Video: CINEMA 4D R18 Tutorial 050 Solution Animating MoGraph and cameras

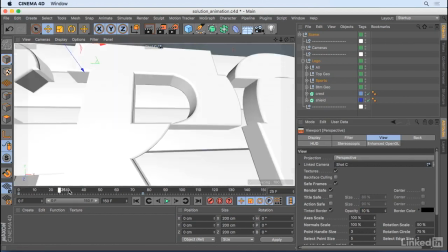8:19 So I'm just change that back down to 10. So yeah, and when we play through, we can see that that logo is, that word is forming.
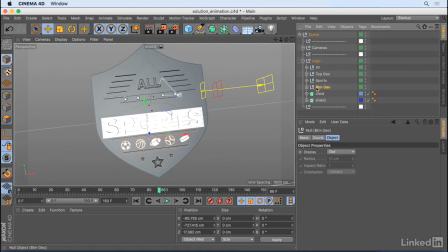8:27 And next up, we'll go down to the bottom geo and the sports icons,
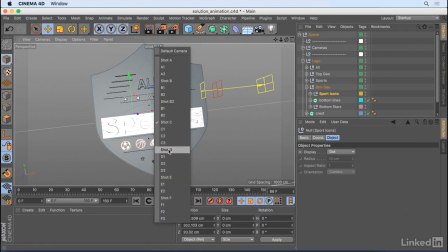8:32 and we'll change our shot over to be, I didn't use some of these shots, as you'll notice.
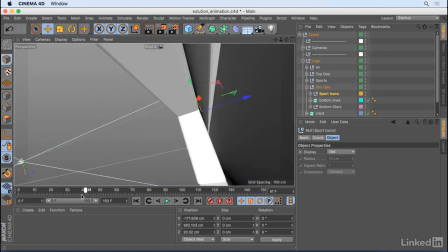8:38 I set up a few more just to kind of give myself some more options, but I never ended up using them.
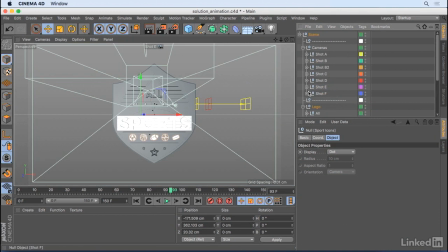8:44 But the method was the same. If we come into the final shot, which is shot F, let's look at that one. This was the most complex one, I think, that I used because it has more than 2 cameras.
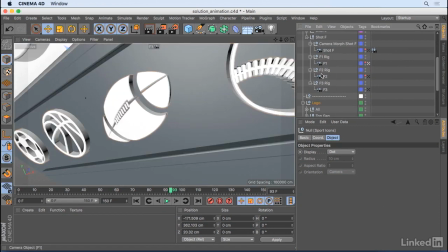8:57 So we've got the first shot here, where we're focused on the sport icons,
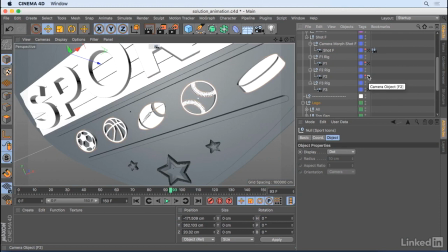9:02 and then pulling back a little bit, and then the final resolve.
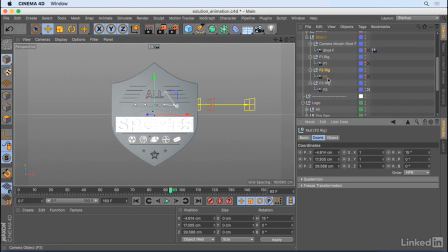9:08 And they all have a bit of movement on them, or I wanted to put them into a rig so that I'd have the option of the control.
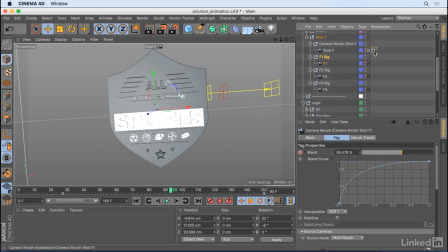9:16 And so if we look through that shot camera now and just have a look at the tag, you can see that it's not just that simple morph anymore, it's a multi-morph, and you get a list where you can actually drag in your cameras and you can reorganize them and reorder them if you
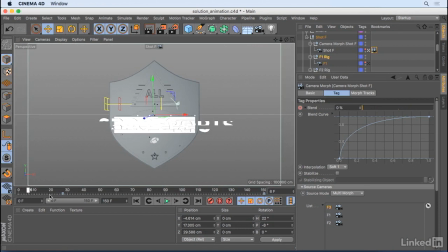9:33 prefer. So this will jump around a bit. If we just look at that, we're going, all right, crazy, very close, and that just doesn't work.
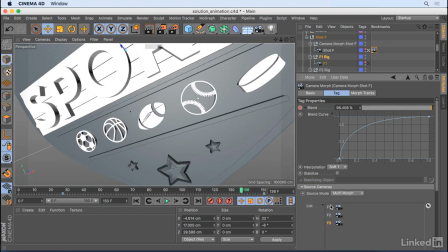9:39 So let's just change the order back to be the 1, 2, 3. That makes more sense now. And I'll just twirl that list up and come down here.
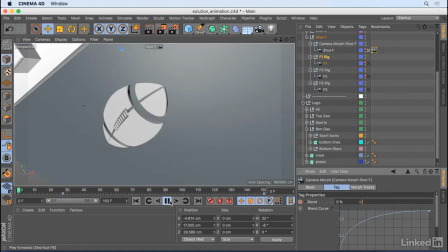9:49 And what's happening in this shot is we have, again, that trick of fading in the geometry.
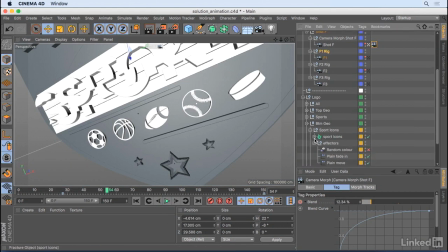9:58 I'm going to come into the sports icons, and you can see the sports icons have all been put into a fracture object, and this is such a great way of just adding normal objects into the MoGraph system. It just means then you can then add effectors on.
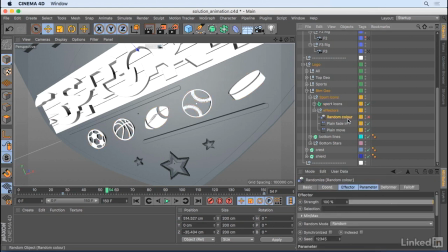10:14 So if I turn that off, that might be probably changing the weight. Let's have a look. Now, if we look in the parameters of this MoGraph tag, it's actually, yes, it is just a random color. Okay. That then would probably not needed for this example.
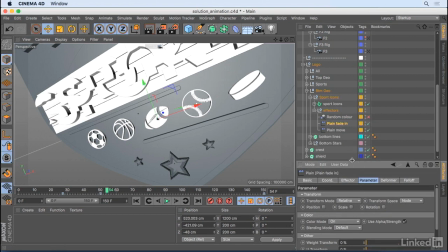10:30 So we can just see that I've got the fade in, and it's exactly the same method that I said before.
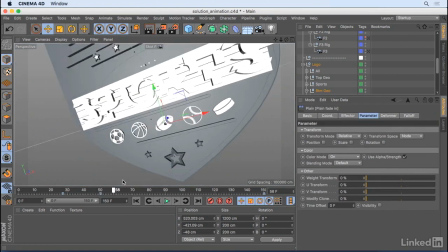10:36 So you can see them fade in slightly, and we also have a move as well.
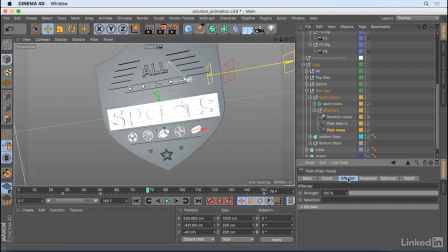10:44 So you can see there that the parameter in the z-axis is 32 units. So if we look in the coordinates, yep, that's just moving out, and that is really, in essence, everything that's happening here.
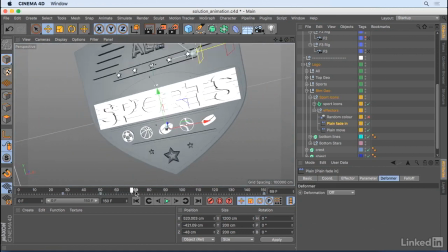10:56 So once it's all broken down, you can see that by adding camera moves, but adding detail as well,
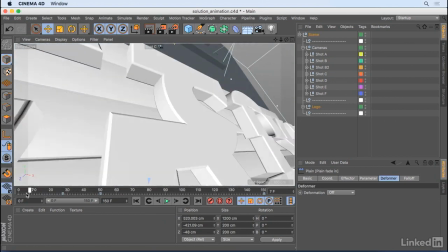11:04 and then being able to sort of make the shot seem a bit more complex by being tighter on it.
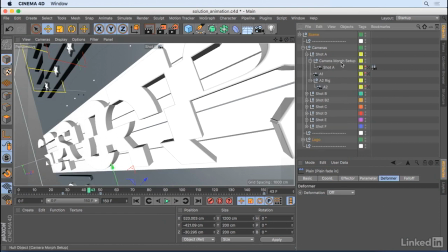11:11 And this is also something to consider when you're setting up your cameras. Just going into the cameras here. In the object, I chose a really wide lens on these as well, just so I'd get those extreme values that I thought of in my plan.
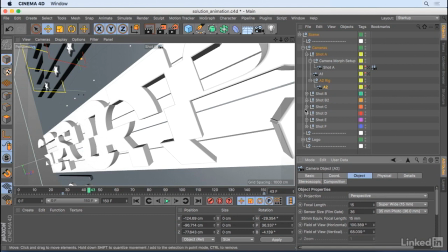11:26 And you can see the perspective lines. So this was a look at how the logo was animated using various MoGraph elements and also just normal keyframes on properties, and how we set up the multiple cameras. Next, we'll move on to texturing and lighting.